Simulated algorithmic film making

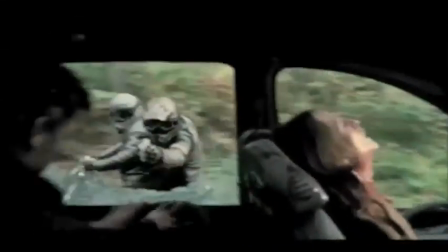[12:56]
Cuarón wanted the action to be seen as the characters would see it through the car windows.
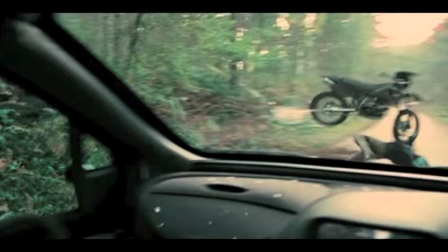[13:02]
But again, much digital manipulation was required to achieve this look.
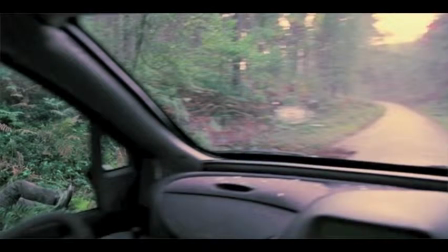[13:06]
The exterior shots were taken separately, then digitally inserted into the scene.
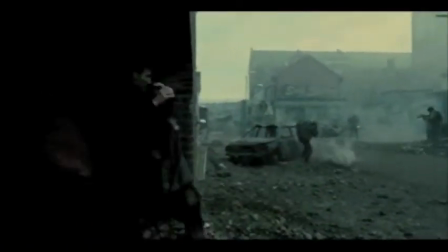[13:14]
Throughout the movie, the camera is an obvious participant. This is the most overt use of the indexical nature of photography to make a realistic-looking scene. Some scenes also take on the camera's look. In Laura Mulvey's terms, she writes that a film can have three looks: that of the camera,
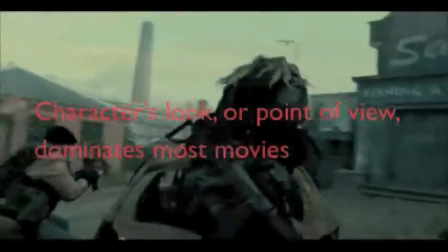[13:31]
of the spectator, or of the character, with the character's look dominant over the other two in most movies.
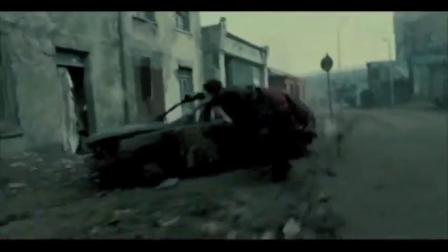[13:39]
Lubezki told American Cinematographer that the film's look started with the decision to avoid when possible the standard
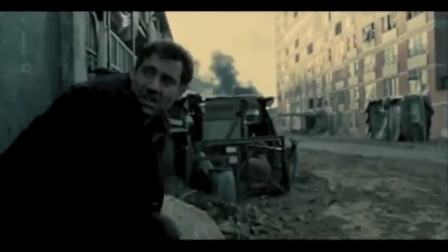[13:47]
A-B intercutting of opposing shots of two actors. The battle scene shows this look in effect.
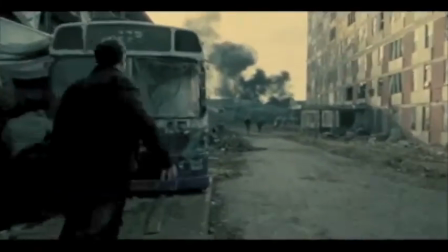[13:54]
It follows Farron for more than 7 minutes through the war-torn refugee camp.
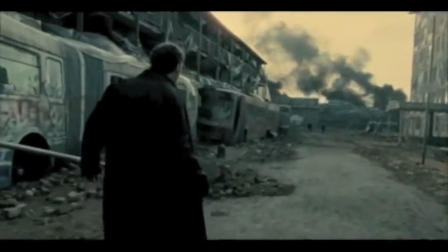[13:59]
Cuarón needed 14 days and many takes to get the choreography just right.
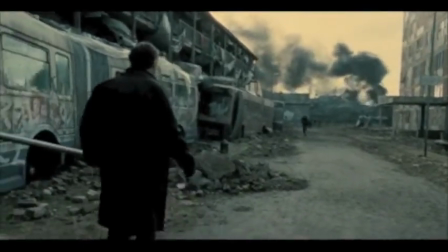[14:03]
On the last take, an explosion of fake blood spattered the camera lens just as Farron entered the derelict bus.
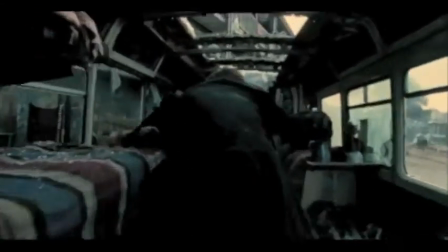[14:10]
The special effects company, Double Negative, digitally combined the completed shot with 4 other exterior takes.
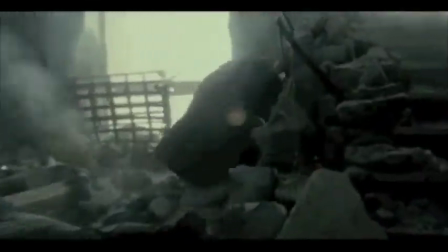[14:17]
Late in the finished scene, the blood disappears, erased digitally.
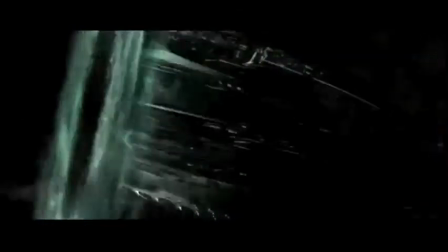[14:22]
The idea of something visible on the lens is a common technique in pseudo-algorithmic filmmaking.
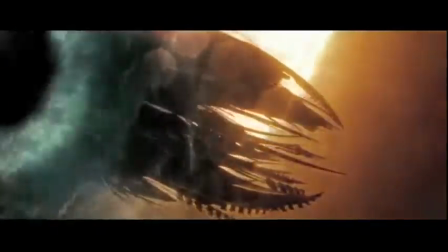[14:28]
For Star Trek, such lens schmutz, as they call it,
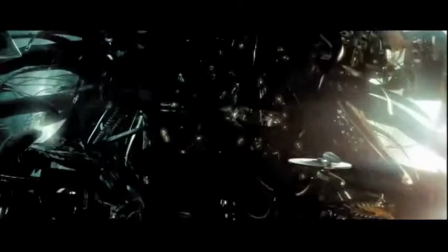[14:31]
was added digitally to the computer-generated imagery of the spaceship, making the cameras look apparent where no camera existed.
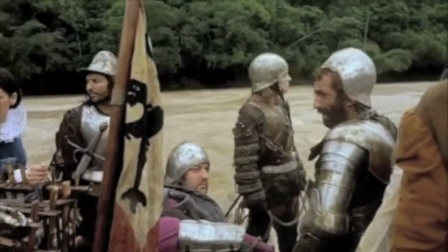[14:40]
This technique works only if the film takes place in a world where the camera exists.
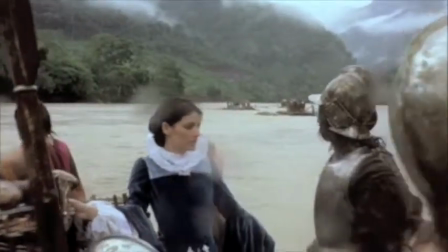[14:46]
In Werner Herzog's Aguirre, The Wrath of God, the ill-fated expedition of conquistadors rides rafts looking for El Dorado, the lost city of gold.
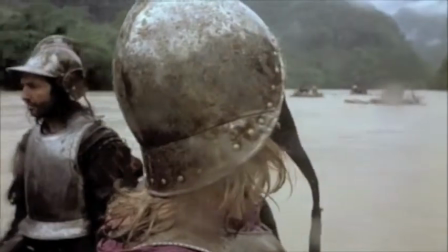[14:55]
As they navigate a stretch of rapids, water splashes on the lens,
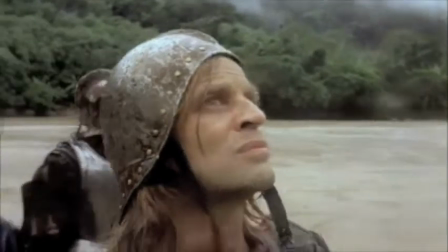[15:00]
and suddenly you are shaken out of the 17th century and reminded that this is only a movie.